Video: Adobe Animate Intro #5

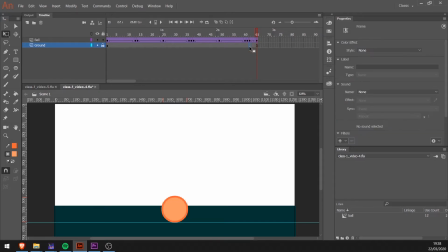494s
And also here. So we will have more time at the end. Okay. Let's now improve the action. So in our first twin, we need more time to develop our action.
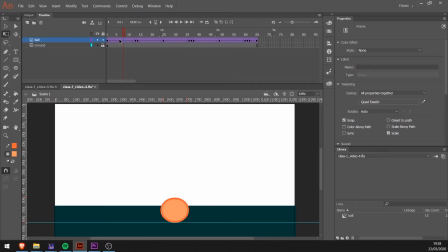510s
And we will need more time to do it. Okay, I will extend both layers until it reaches at 92. So I really want it bigger.
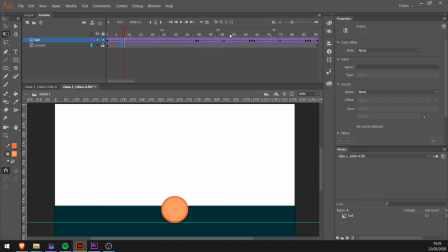523s
I will just press F5 until, let me see where it, I think now it's on, yeah, 91. So let's add one more. And there we go.
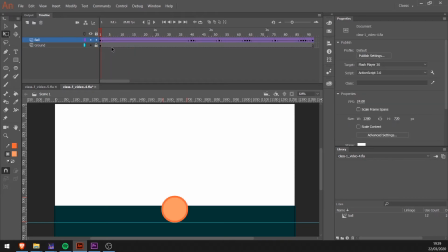536s
We have our animation until frame 92. In order to improve our anticipation, we will need a bit after the ball is fully squashed before it jumps.
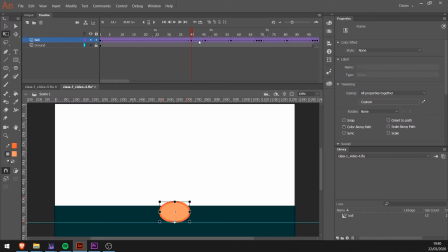549s
So at frame 40, I will add 5 frames and this keyframe will be on 46. And now, since this is animating, I will just remove this twin. Okay, it will start like this and then it will start jumping.
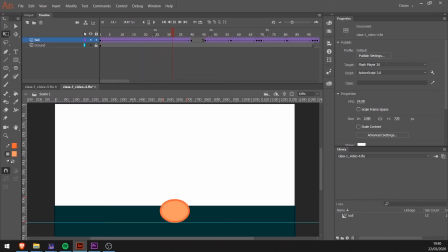568s
And by doing this, we can already create the illusion of anticipation. Okay, let's just also add more frames here. I have to keep doing this because I have another layer.
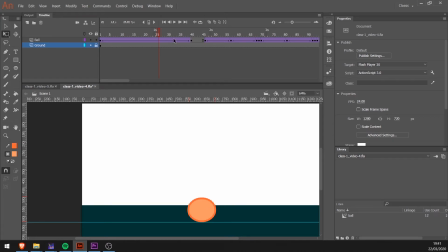584s
If you don't have this layer, you don't have to worry about it. And now let's work with the twinnings, with the easings. Okay, let's click on the first keyframe and let's give a hard slow in and out, both. Okay, so instead of being just
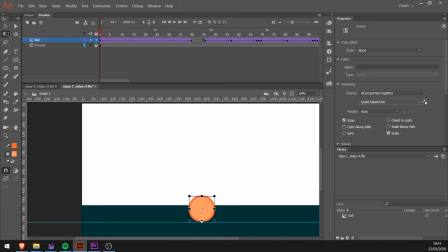603s
easing, I want both, but actually I want it a bit stronger.
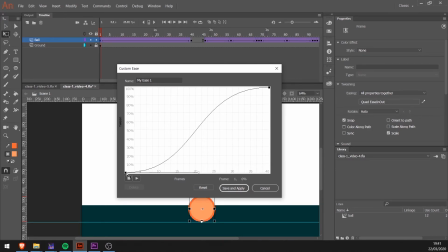614s
I will put these lines straight. Save and apply.
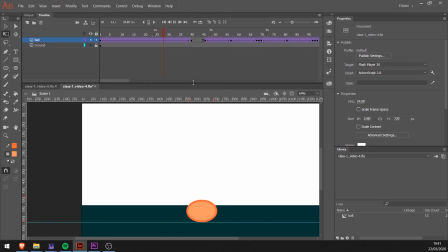620s
Let's see what we did. Yep, better, huh? And then since I think this beginning it's okay, then it jumps, and in the second bounce it should go not so high.
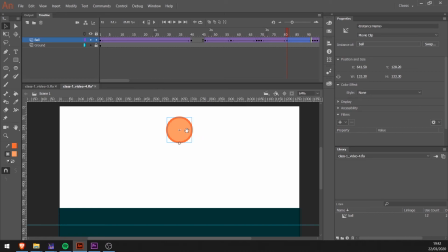639s
So let's decrease the height in this one, and let's bring it like somewhere over here, and let's see how it is right now. Okay, it makes more sense.
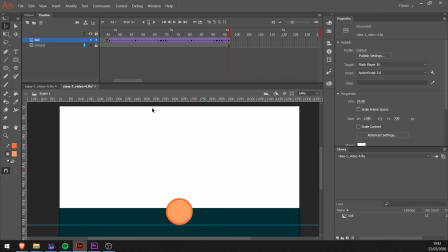656s
Now let's just finish this animation and adjust some of these squashes and stretches. So if we really want to create anticipation, the ball should have more squash on it. So let's select frame 40 and let's give it a little bit more squash.
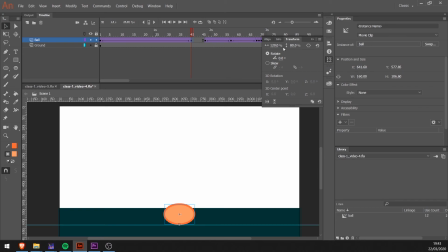676s
So instead of 120, we can go for 130 and 70. And the same should happen here.
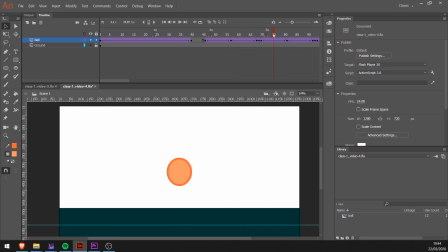693s
And then we can, step by step, we can adjust these squashes, because as the ball loses strength, the squashes and stretches will be less intense.
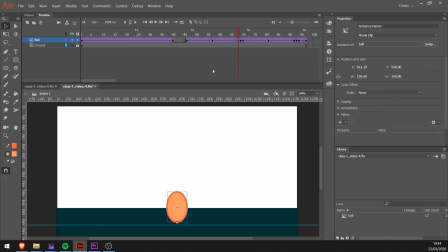710s
So here is now 80. Okay, we can leave this like this, and here we will do it less,
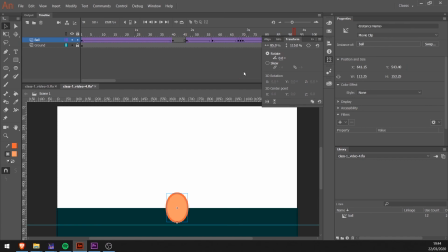723s
like 85, 150, and then the same here, 85, can be maybe even more.